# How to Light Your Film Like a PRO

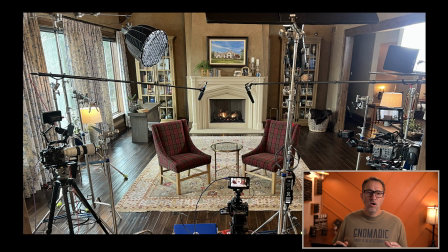We set up the cameras first so that it gives us an idea on the framing that we're going to have and where we can and cannot place lights. It was important for me as the DP to set the tone from the beginning of filming the first episode that I wanted contrast and I wanted my darker side of their face to be towards the camera, right? Towards the inside. So that when they look at each other, this side is darker, this side is brighter because the camera is here.
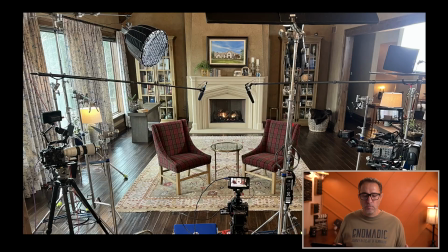And so I want to shoot towards the darker side, which is your normal typical thing. Well, what happened is now you have a far key. So your key light needs to be extended way out. And so this light that we see here, which is the 200X, is actually the key light for this person.
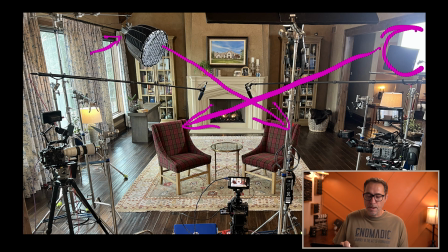And this light source over here is the key light for that person, just so that they're being lit on the correct side. In this scenario, we have all those windows that are bringing all this light. So we also have to be careful that it looks natural, it looks normal, that they're lit the way they're lit.
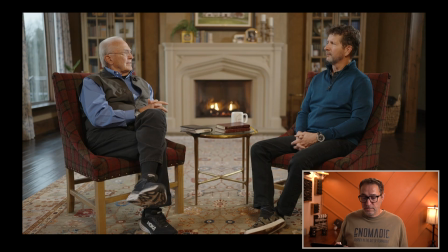And so here you can see the shot itself, and you can tell on his skin tone that he's a lot brighter here than he is on this side. And that's because he's getting his key light from this side.
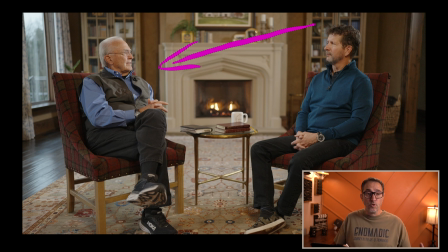And even though the room key light is coming this way, it was important for us to light him up from his left side. And to me, it still looks natural because his head is kind of turning towards the window where,
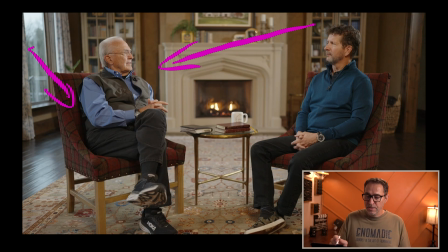that's where the light source is. Now, obviously, he's getting lit a lot more towards the front. If we were true to this environment, his key light would be behind him, shining this way, and he would be mostly backlit. And so
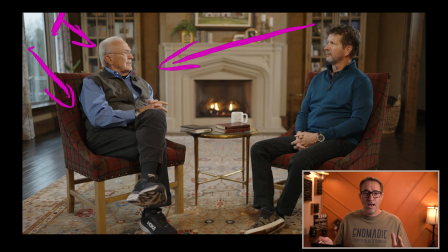that's, those are the decisions you need to make and figure out, how do we make this look natural even though the light is coming from the window.
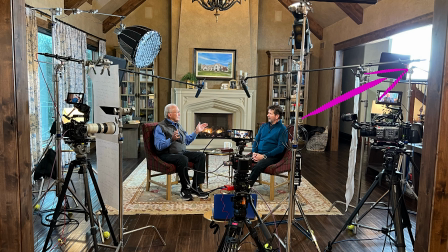Let me show you his key light. So one of the other issue that we had using the 600 or the 1200 is we only brought one
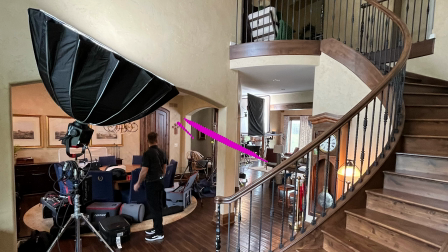modifier for them, and that was a gigantic parabolic softbox. And we felt like it was probably too large and would spill too much light into the entire room.
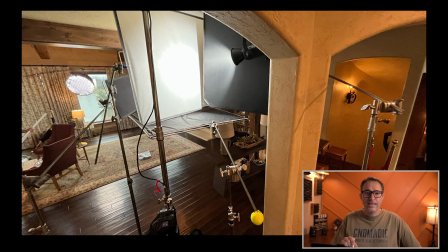And so this is actually the key light. That's the 600 in there.
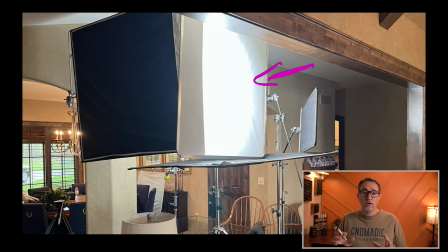And we put a diffuser in front of it as a modifier. And then it's contained by negatives. And so there's a negative on the ground to avoid the spill on the ground,
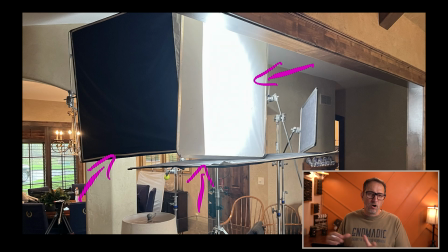because then on the floor, on the rug, you would see this harsh lights coming in, and it just didn't look natural. So we're able to flag the floor, and then this flag here is actually flagging the back wall so that you wouldn't have, again, this harsh light hitting the back wall.
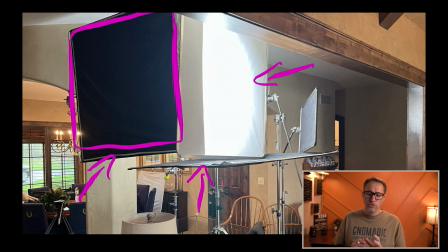And that's something that when you're using diffusers,
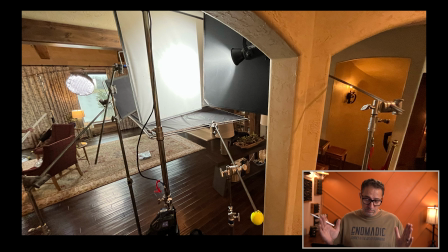like this one is a 4x4 diffuser, and it's about, 2 or 3 feet away from the light, then that light beam has all kind of room to exit and to spill all over your scene.
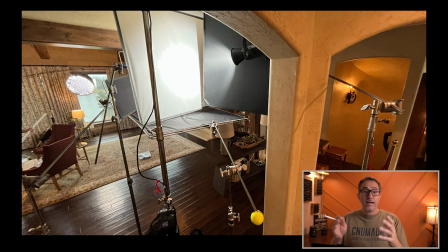That's why a softbox is better at containing the light, right? It's black all around it, and it's only letting light out of the front.
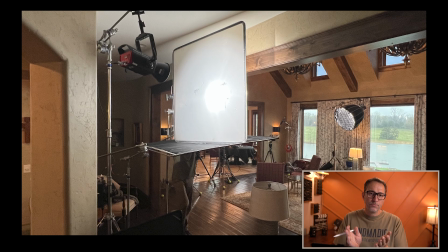It's containing the spill. So you have a lot less to worry about. When you're doing it that way, you're getting a softer light, because I can move this diffuser further away from the light, or I can even put a bigger one and diffuse that light even more. And so the light becomes a lot softer.